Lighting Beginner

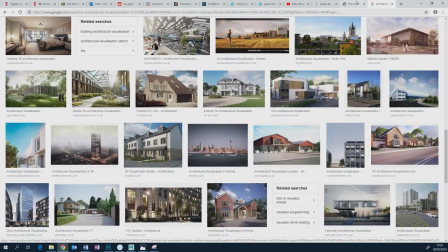But I have a feeling that most of you at the moment are more
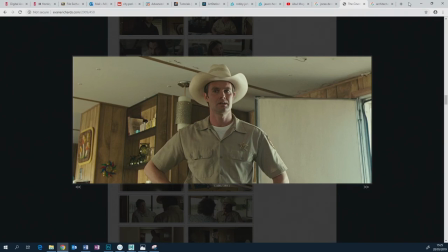interested in creating cool looking stuff that looks like it could be from, you know, I don't know, something story based, something fancy, sci-fi-ish or horror or whatever like that. So you don't want to overlit stuff, but it's going to be your first instinct, because I've modelled it.
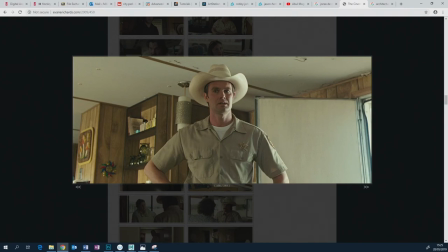I've put so many hours into modelling it. Oh, God, I've put so much texturing, and I really thought about every single last bit of the texture. And I don't want it to be falling into shadow where you can't see it. That's wasted work, isn't it? It's not. Because unless it's been complete pitch black shadow, and even then, you might still see the silhouette of the object.
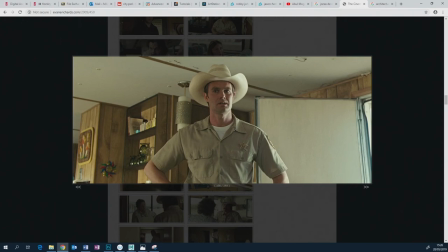All of the calculations in your rendering and all the painting that you do is still going to combine with the lack of lighting and the small amounts of fill lighting to give you the overall look. And anyway, how good your texturing is and how good your modelling is,
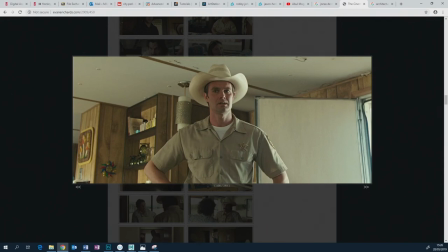or how good your drawing is of that hut by the side of the road, it's all secondary and it doesn't mean anything if it detracts from the story and the feel and the atmosphere of the piece you want to create. Okay, so forget about trying to show every single little bit, last bit of geometry.
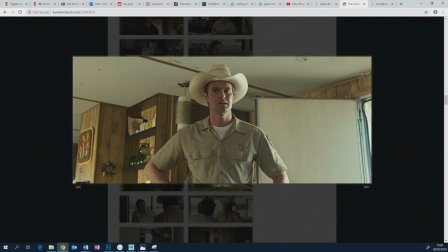I'm coming at this from a concept art and a CG point of view because of the Intro to CG project. Like a couple of people, I think, after chatting with some of their friends and chatting with me, got brave and allowed bits of their Mars base to go into darkness. And guess what?
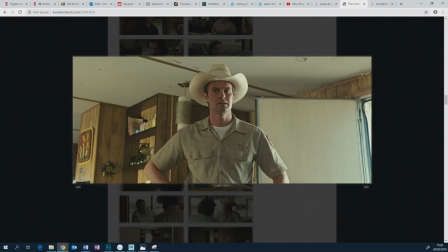Their work looks better for it. It looks way more interesting. So don't overlight stuff. I'm going to show you what I mean by that with these overlit, with that village, and if you overlight light that village.
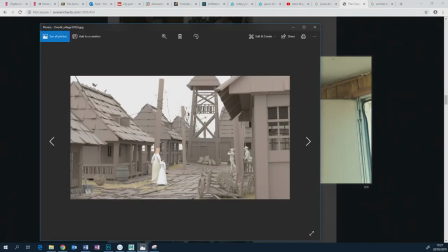So there's a lot of geometry in this village scene, right? So you want to see every single last bit of it. So if you overlight it, yeah, you can see every single last bit of it, but it looks terrible. It's got no atmosphere at all. It looks, it kind of almost looks like a little miniature model set, which again would be okay if that's what you meant it to look like.
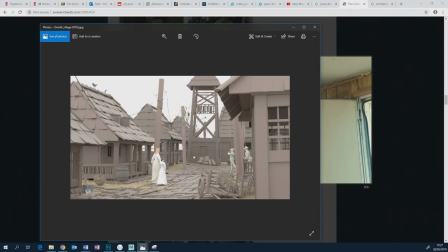But if you did want it to look like a Wild West kind of scene, well, that clearly doesn't look like a Wild West scene, and it just has no atmosphere, no kind of no sense of storytelling. That's just done by, there's just one sky dome light set to white, just lighting everything.
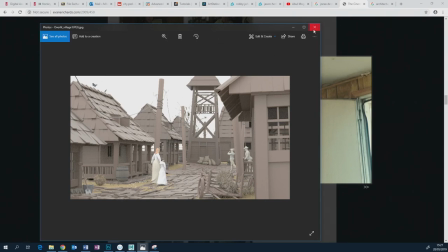So yeah, I can see every single last bit of modelling and it's awesome and everything, but it's a dull image, and I wouldn't be very impressed to see that.
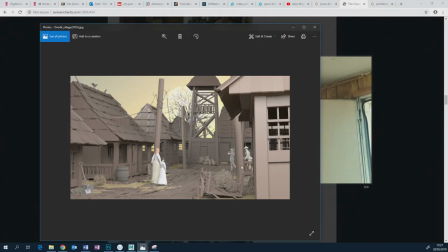Similar thing, if you weren't doing it with, say you were thinking, oh yeah, I really want a sunset scene, so I'm going to go a little bit towards getting a sunset scene. So I'm going to have a sky this time that's got sunset-y colours going on,
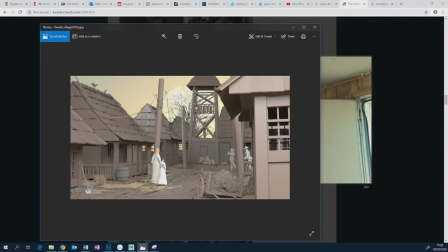but when I put it in and I lit it with that sunset light, everything was in shadow and I got scared because you can't see anything. So I chucked some more lights into it so that at least you can see some stuff here. But again, it's kind of killed in terms of atmosphere and mood. This is why,
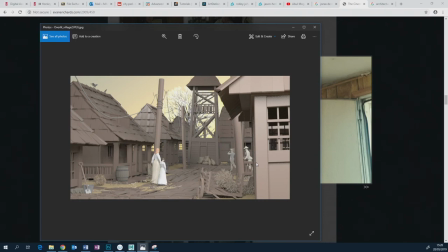think of the story, think of the mood you're trying to tell, and start placing lights methodically, one by one, that tell that story, and to hell with everything else, okay?
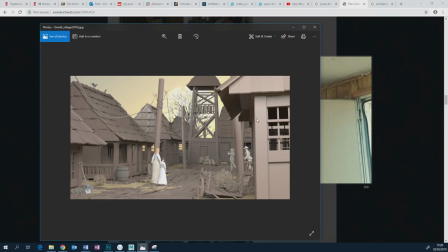So if we wanted to go for a sunset scene, in fact, what I did with this is that, okay?
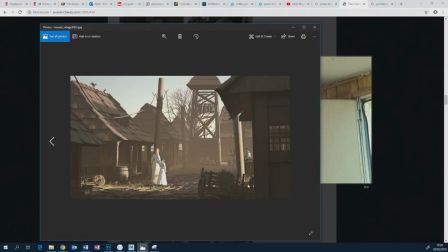So I thought, right, I don't care. If this stuff goes into darkness, and it's not gone into complete darkness by any stretch of the imagination, but it doesn't matter. It's not detracting from the mother and daughter kind of figure in the sort of mid-ground, because that's what this scene's actually meant to be about.
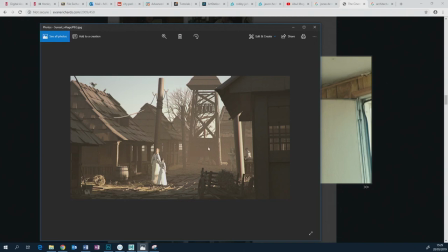Everything else, I don't care that this gets all fuzzy and hazy.
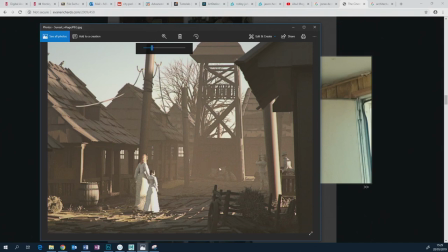All of the stuff's still there, all the model, and it all combines with the haze, and if you zoom in close enough, you can still get a feeling of this.
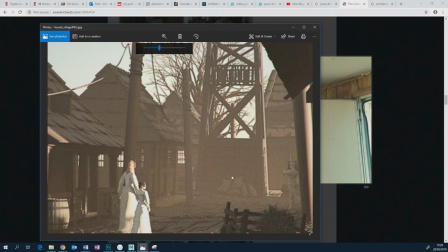It all adds to that atmosphere and feel.
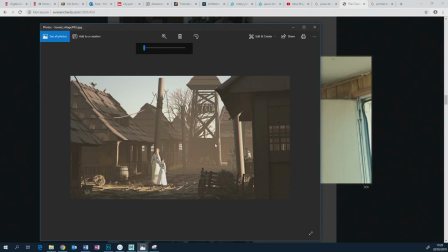Now, when I started lighting this, I treated it exactly like I did those lighting the characters from Reference. The only difference was, instead of choosing a close-up of a character, I chose a wide shot.